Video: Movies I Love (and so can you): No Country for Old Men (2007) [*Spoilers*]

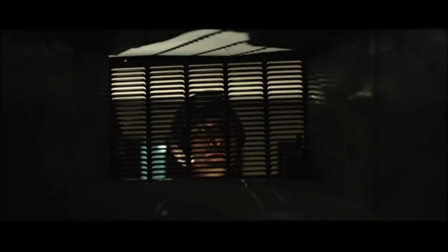(0:10)
No Country for Old Men is as perfect of a movie as the Coen brothers have ever made.
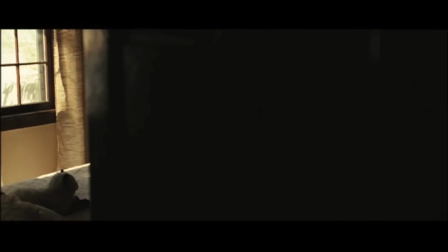(0:15)
And that is certainly saying something. It's an engrossing cat and mouse thriller, a model of flawless storytelling,
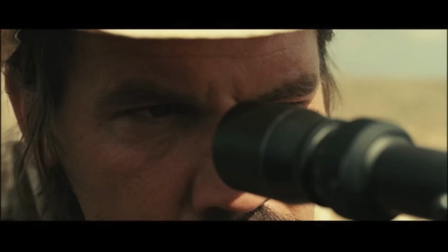(0:23)
an exploration of the evil in the world and how it can or can't be dealt with.
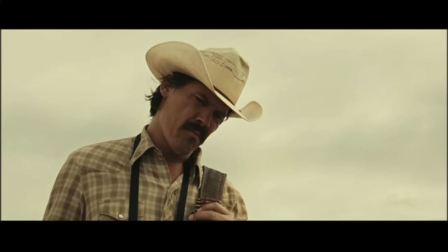(0:28)
The pacing is impeccable. 90 seconds after meeting the character of Llewellyn Moss, he spots a suspicious trail of blood and the audience is already interested in what's happening.
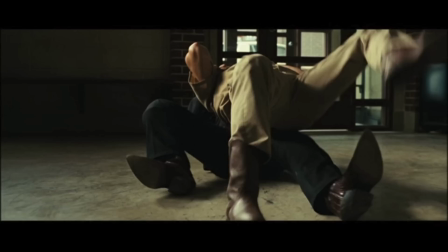(0:36)
And it doesn't let up. The character of Anton Chigurh savagely and graphically murders a sheriff's deputy before we even get a clear look at his face.
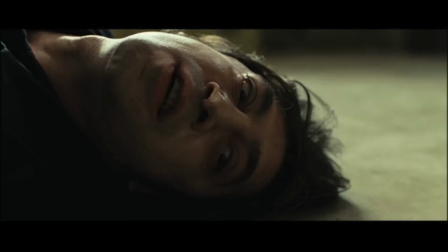(0:43)
And when we do, this is the look we get. This is all in the first five minutes, and the story continues to grip the audience for the rest of the film.
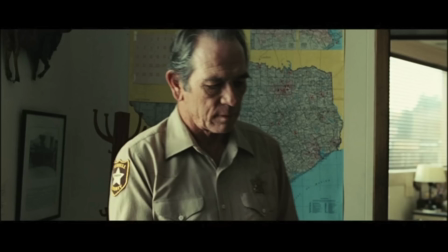(0:52)
Llewellyn on the run, Chigurh after him, Sheriff Ed Tom Bell after them both. They leave their marks on each other, and innocent people get caught in the crossfire.
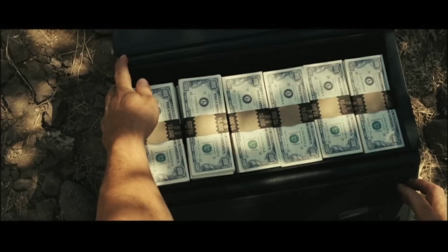(1:02)
But there's never a dull moment. More important than the pacing, is that we learn so much about these characters with little to no dialogue or exposition.
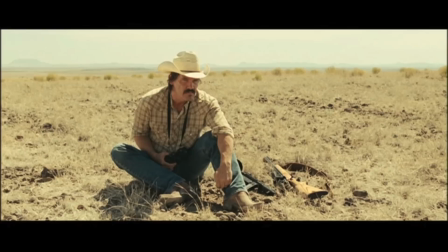(1:11)
For instance with Llewellyn, we see that he's calm, determined,
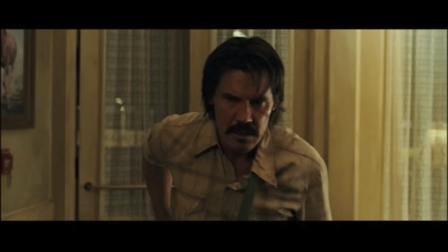(1:16)
hardened, cautious, all within a few minutes, and all of him barely speaking.
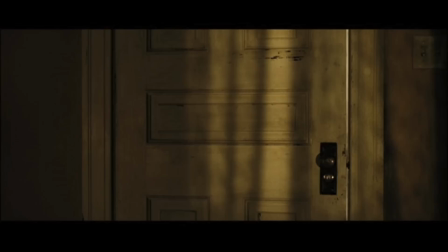(1:24)
In addition to the character development, the absence of dialogue can help move the story along more effectively than wordy exposition.
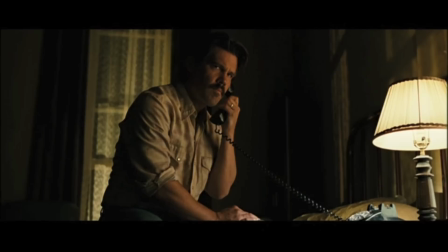(1:31)
All we need to hear is the phone ringing, both in New Orleans' ear and downstairs to the front desk.
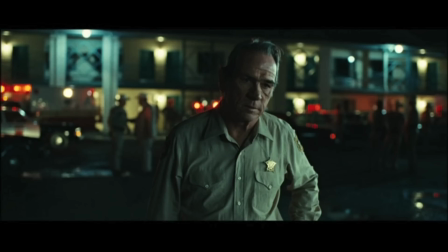(1:39)
And we know what this means. We know what this gesture means. No words are needed.
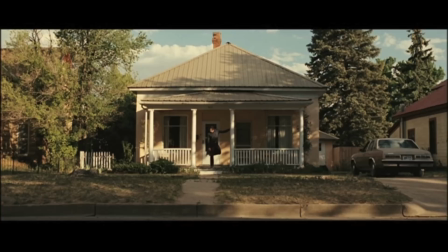(1:46)
And after all the imagery of blood trails and boots, we know what this means.
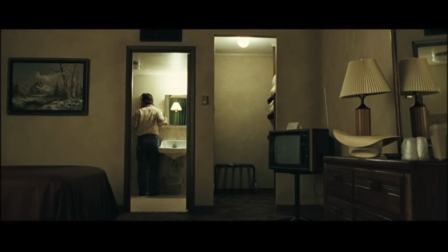(1:54)
On top of the visuals, there is no music or score to shatter the reality of this film.
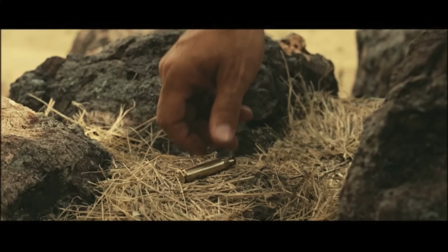(1:59)
The soundtrack of the movie is nothing more than the sounds of our world.
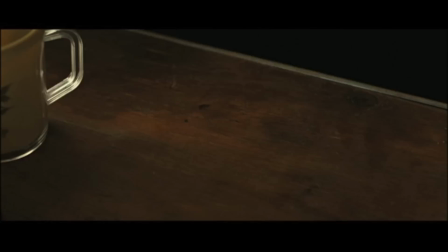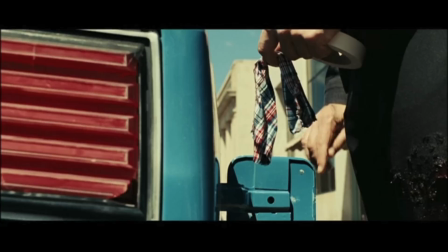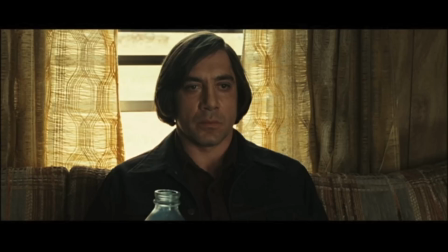(2:14)
This bridges the gap between the viewer and the universe of the story,
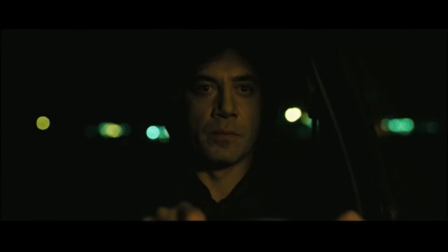(2:18)
as if we were watching the story take place through a window to our backyards rather than on a movie screen, which makes the characters all the more real,
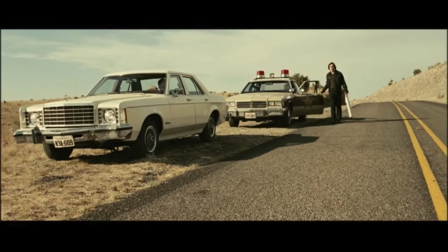(2:25)
and all the more terrifying. Usually the most important thing to note of any villain, or really any character, is what motivates him.
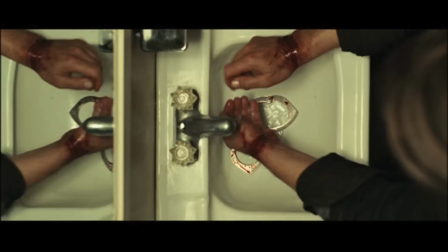(2:33)
Understanding what drives his behavior helps inform who he is and can tell a lot about him as a character.
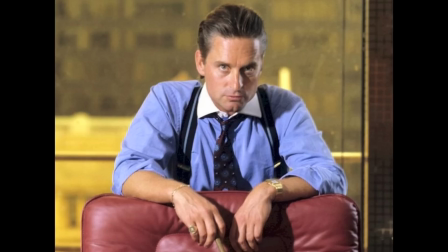(2:37)
Some of the simpler villains have very well-defined motivations.
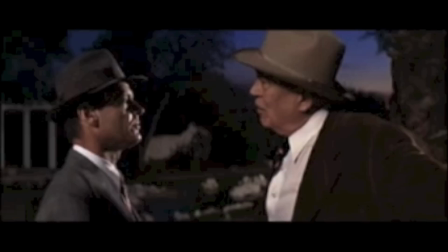(2:41)
Often greed, lust for power, or some cause that runs counter to the cause of the hero. Some of the better villains are motivated by something that's a little less obvious.
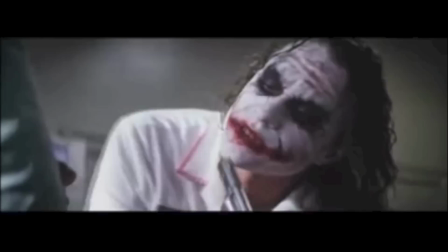(2:56)
But often the most complex and intriguing villains don't have clear or definable motivations.
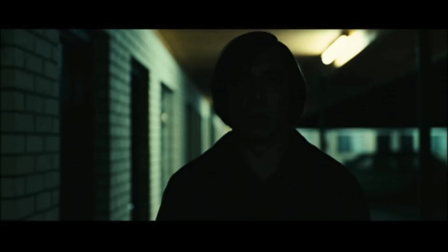(3:05)
The lack of a simple answer of what they're after just adds depth to their character and makes them all the more fascinating.
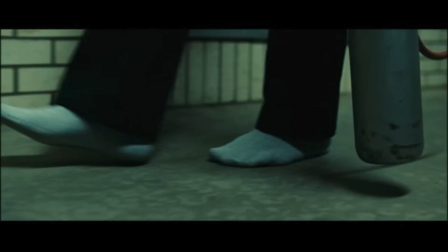(3:11)
Some viewers have likened Anton Chigurh to the Antichrist, an angel of death,
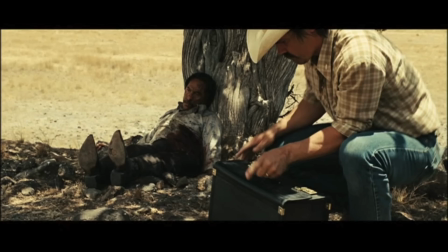(3:15)
while others have compared him to more of an angel of God, bringing justice to those who are profiting from drug deals,
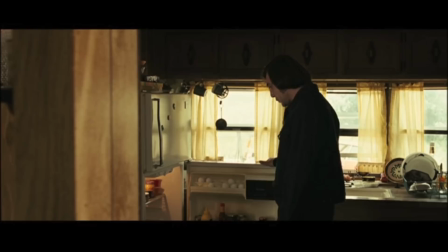(3:21)
or in the case of Llewellyn, taking things that don't belong to them. Literary comparisons and theories aside, what's clear is that Chigurh isn't after money or power.
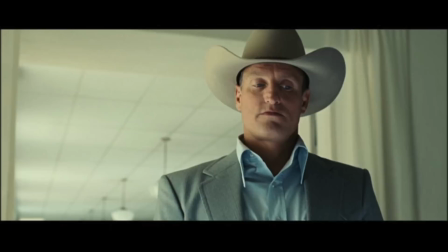(3:30)
In the novel upon which the film is based, he actually returns the satchel of money to its rightful owners in the end.
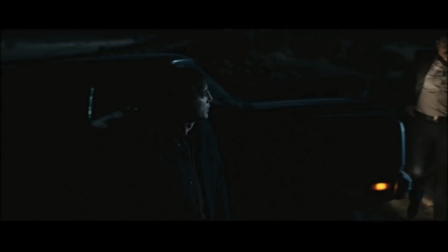(3:35)
His motivations seem to lie elsewhere.
You might even say he has principles. Principles that transcend money or drugs or anything like that.
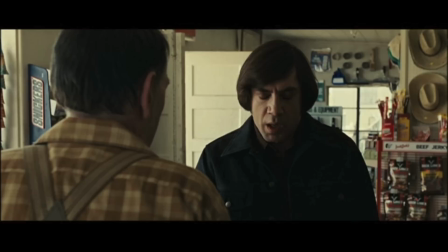(3:44)
In the simplest terms, Chigurh is a man doing what he thinks is right. There is a moral code that exists, and he is just an agent of that code.
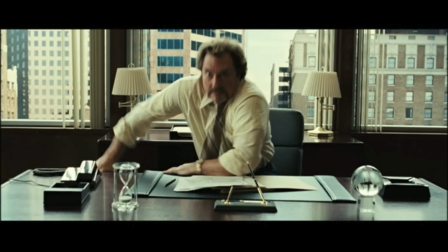(3:52)
His job is to recover the money, and anyone who gets in the way of that, Even the man who hired him must be dealt with.
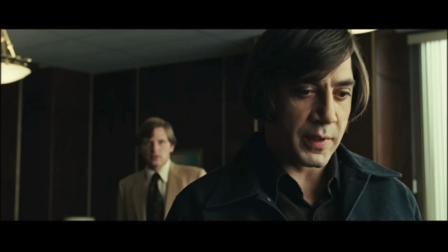(3:59) He gave the Mexicans a receiver.
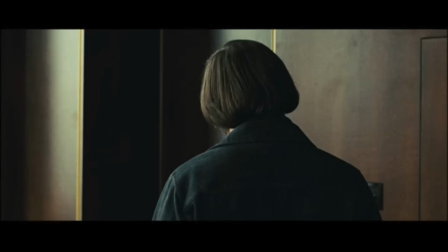(4:04) He feels... he felt that the more people looking...
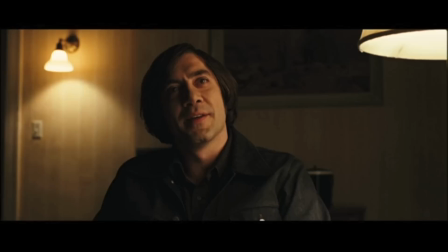(4:09) That's foolish. You pick the one right tool.
While this gives him a bit of an ego...
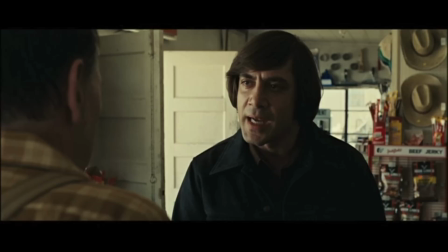(4:15) It will be brought to me and placed at my feet.